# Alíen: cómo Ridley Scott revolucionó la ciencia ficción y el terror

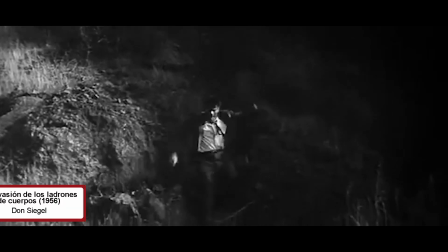(4:03)
El Alien Ridley no quería que se viese como un monstruo cutre Como en la mayoría de las películas de los años 50 y los 60 Para ello contó con el artista suizo H.R.
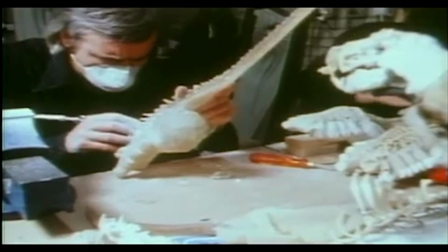(4:12)
Giger Que era capaz de mostrar la belleza del terror Utilizando para ello el erotismo Ahí es donde
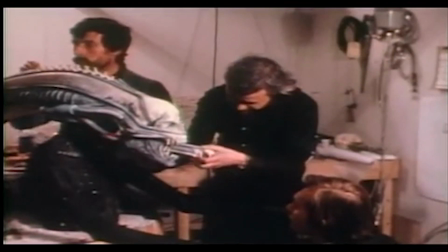(4:17)
radica su originalidad Fue el encargado de diseñar tanto al Alien Como al alienígena que se encuentran
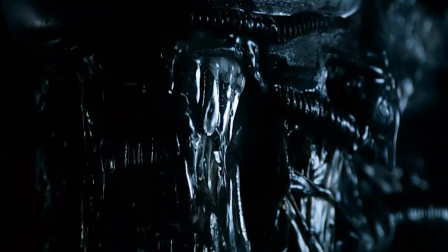(4:22)
A lo largo de la película apenas se le ve bien Salvo algunos primeros planos de su cabeza Y otros más generales de cuerpo entero Pero
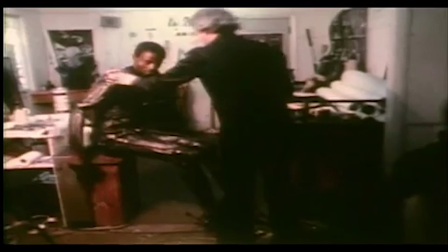(4:28)
montados con mucha rapidez Para esas tomas se creó un traje especial para Volatio y Patejo un estudiante de artes plásticas de origen Masai, que medía más de 2 metros y era extremadamente delgado. El alien es la personificación del mal, es violento, salvaje y destructivo, todo lo que hace lo hace por puro instinto.
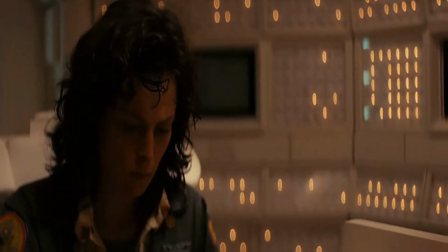(4:44)
Representa el miedo a lo desconocido y a la paranoia de lo inevitable, ante lo que el hombre no puede hacer nada y se siente impotente.
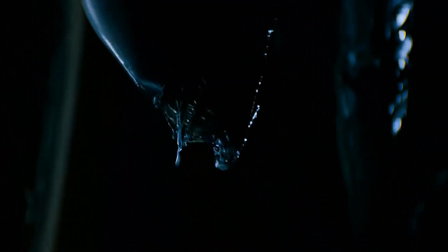(4:50)
Según palabras de la propia Sigourney Weaver, encarna el lado más básico, oscuro y salvaje de nosotros mismos.
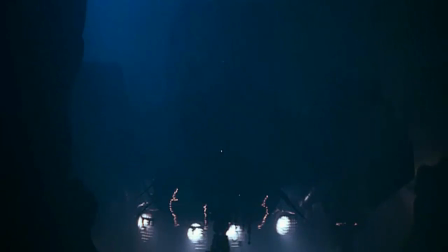(4:56)
Esto la hizo una película diferente en el mundo de la ciencia ficción de esta época, pero también fue un hito de las pelis de terror.
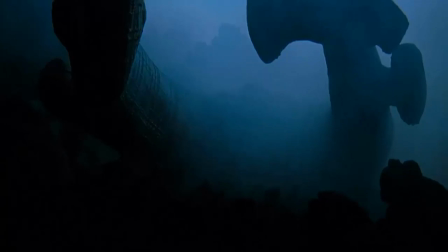(5:01)
Para ello es Ripley, que ante todo es un gran creador de ambientes, nos sumerge en una atmósfera llena de humo, niebla, lluvia y viento.
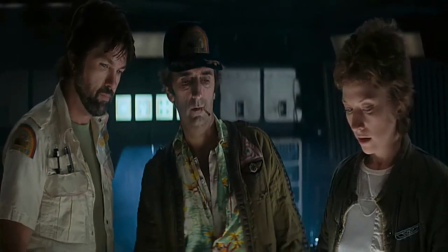(5:08)
Y utiliza uno de los mejores recursos para crear terror. Prefiere sugerir que mostrar. La mente humana y la imaginación es mucho más potente que cualquier imagen que se nos pueda enseñar.
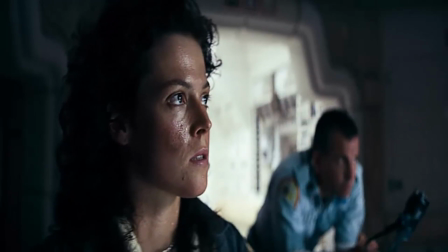(5:17)
Lo importante no es lo que se ve, sino lo que se cree haber visto. Lo cual es mucho más aterrador. Es algo muy parecido a lo que hace Steven Spielberg con el tiburón en la película del mismo nombre.
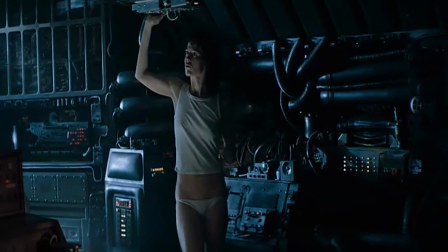(5:26)
Para ello Scott utiliza al Nostromo para ocultar al alien. Lloró el decorado con infinidad de tubos metálicos que simulaban o se parecían mucho a la cabeza y el cuerpo del alien adulto.
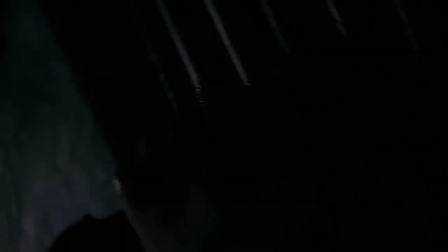(5:35)
De forma que en todo momento el espectador no sepa dónde está el monstruo escondido. Y por lo tanto, éste puede aparecer por cualquier lado.
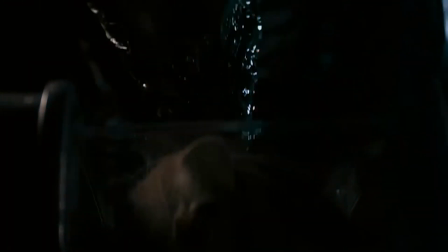(5:41)
Eso crea gran inquietud y desasosiego, incrementando así la sensación de terror.
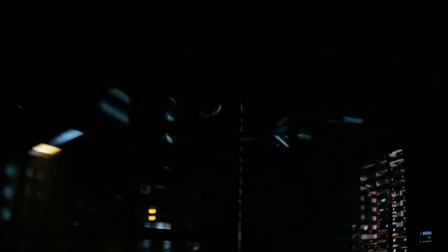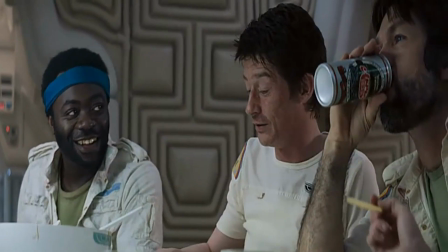(5:51)
También utiliza muy bien la iluminación y el sonido. En la película la luz va disminuyendo progresivamente.
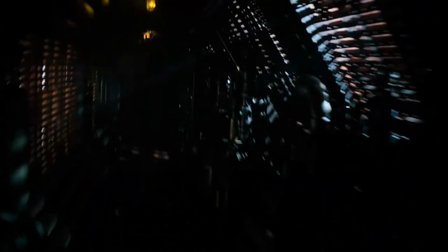(5:56)
Hasta los últimos 20 minutos, en la que la oscuridad se apodera totalmente de la escena, donde los protagonistas se mueven casi a ciegas.
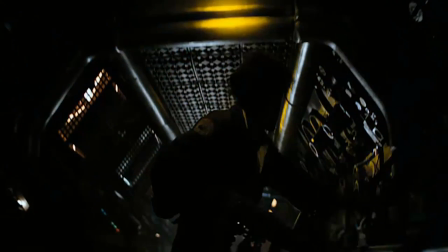(6:03)
Esto hace ver al espectador que la situación se complica por momentos. Si añadimos la falta de luz a los estrechos pasillos de la nave, es difícil no sentir una sensación de claustrofobia.
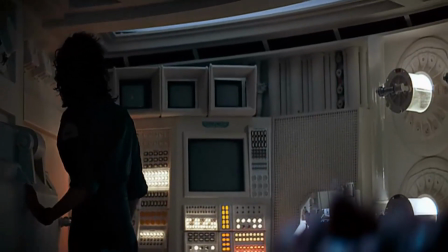(6:12)
En el apartado sonoro, Ridley Scott utiliza muy bien el silencio como forma de crear tensión. En la escena, cuando desaparece el alien en la cara de Kane, lo buscan en la habitación.
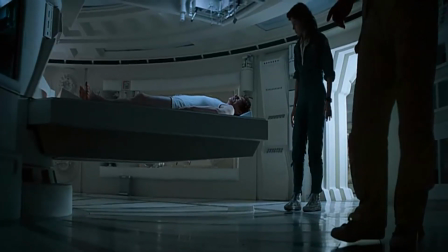(6:21)
Solo se escucha el ruido de la nave. Es cuando dentro de la habitación cae un objeto haciendo un ruido que rompe el silencio para engañarnos y asustarnos
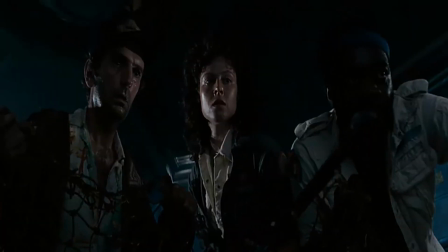(6:34)
Es una manera de meternos más en la escena Pasa algo parecido cuando buscan al alien con un aparato y creen que lo han encontrado Pero otra vez nos engaña, ya que se trata del gato
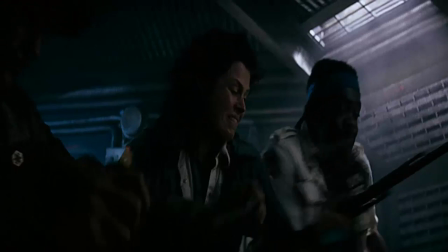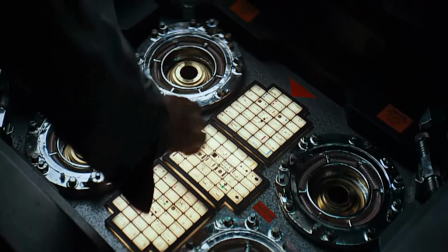(6:48)
Cabe destacar la escena de huida de la teniente Ripley tras la activación de la autodestrucción El sonido de alarma es una cuenta atrás Nos está avisando del tiempo que le queda
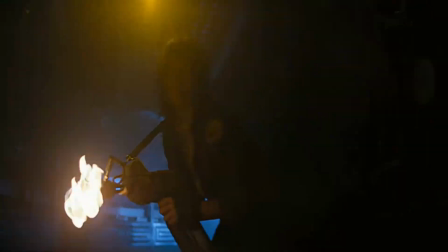(7:00)
Esto unido a lo que hemos estado hablando antes de la iluminación y los estrechos pasillos aumenta la tensión y el suspense.
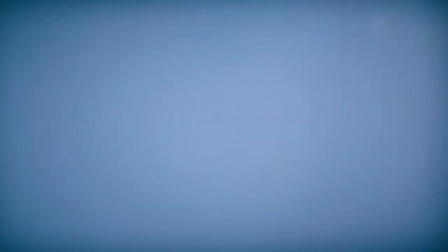(7:06)
No sabemos si conseguirá escapar de esta situación o el alien la atrapará escondido entre tanto humo.
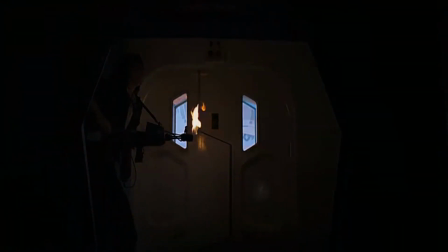(7:11)
Pero por suerte lo consigue. Aunque eso no será el final de sus problemas.
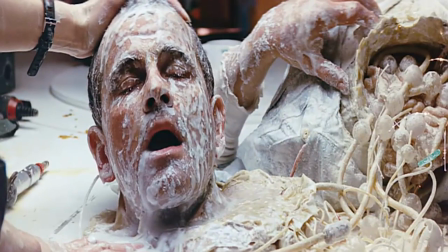(7:19)
En definitiva, Alien es un hito de la ciencia ficción de su tiempo. Combinado con el terror de forma magistral nos deja en una película inmortal.
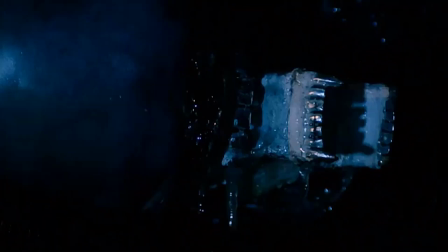(7:26)
Todo gracias a su director, que convirtió una película de serie B condenada al olvido en una película de culto, que se convertiría en el inicio de una de las sagas más rentables de la historia del cine.
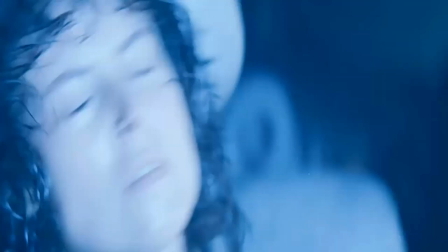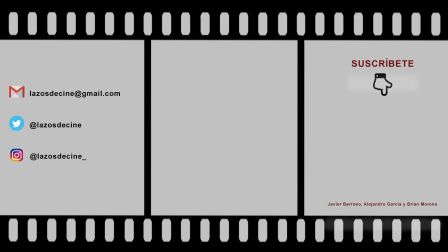(7:42)
Y hasta aquí el vídeo de hoy, si os ha gustado dadle un like y suscribiros si no lo habéis hecho ya para no perderos ninguno de los próximos vídeos. Hasta la próxima.